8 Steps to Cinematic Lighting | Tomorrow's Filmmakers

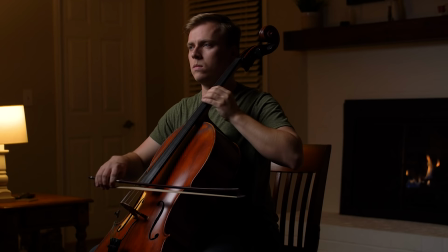988s
And not only is it an interesting element, but it's also adding some depth by creating a color contrast. But let's add even more color contrast though by motivating some light from the fire. We're gonna add an orange light to the right side of our subject to look like it's coming from the fire.
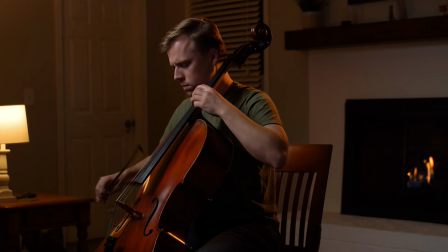1004s
And again, not only is this light motivated by the fire, but it gives us a really great contrast from the LED key light on our subject's face. And continuing with the background I really don't like this random door here and I also don't like the dark window so we're gonna add another light outside
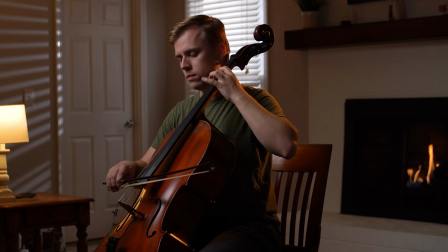1021s
of the window shining inward this brightens up the background separates our subject and also adds some cool texture from the blinds to the left side of
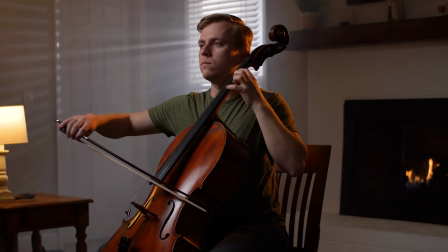1030s
the frame and then finally let's add some haze and not only does it soften the overall look of the entire image but look what it does to
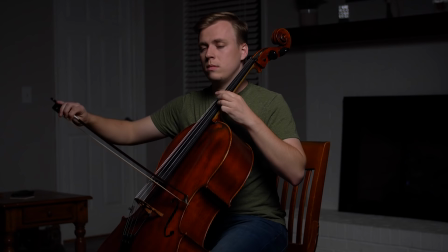1038s
the window amazing the first image we did doesn't look horrible because our subject is lit well and many filmmakers would probably be satisfied with this,
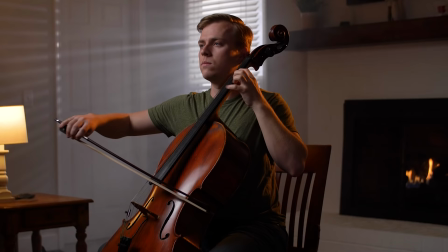1047s
but by taking these eight steps, you can change an acceptable image into a cinematic image, all by using cheap lights and a $30 fog machine from Amazon. So thanks again for watching.
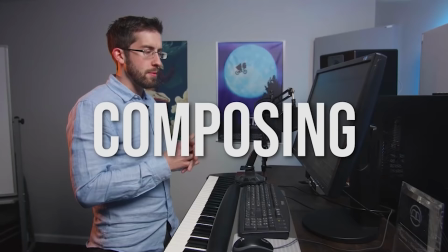1060s
If you'd like to learn every single aspect of filmmaking, be sure to check out our website at tomorrowsfilmmakers.com.
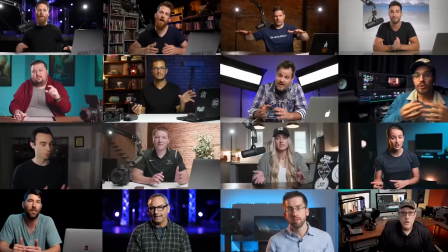1066s
We have over a thousand training videos and over a hundred hours of content on every single filmmaking subject that you can imagine.
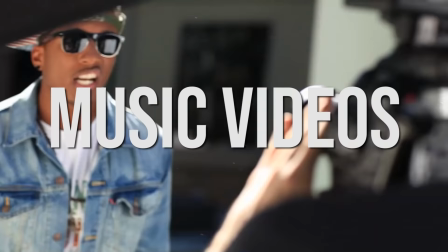1073s
And if you want to go into the production side with weddings, real estate, music videos, commercials, we teach all about that.
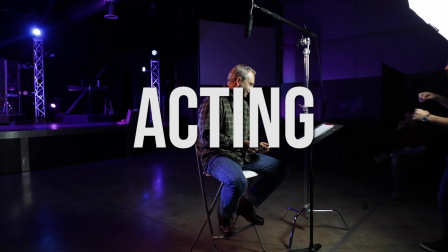1080s
And if you want to go into more of the narrative side with directing, storyboarding, acting, we teach all of that as well.
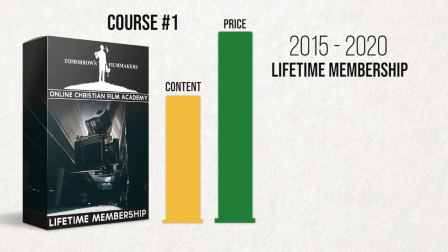1086s
And like I said at the beginning, we have been successfully selling this course with an $800 price tag for years,
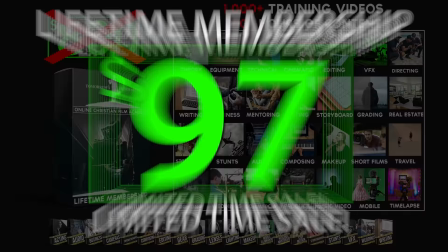1092s
but for a limited time, we are offering it to you guys for only $97. And I'm not even joking. Our award-winning $800 online film course is only $97. So thanks again for watching. Be sure to click subscribe because we're going to be posting videos just like this continuously. And if you'd like to learn more, click the link in the description below and learn all the skills that you need to succeed.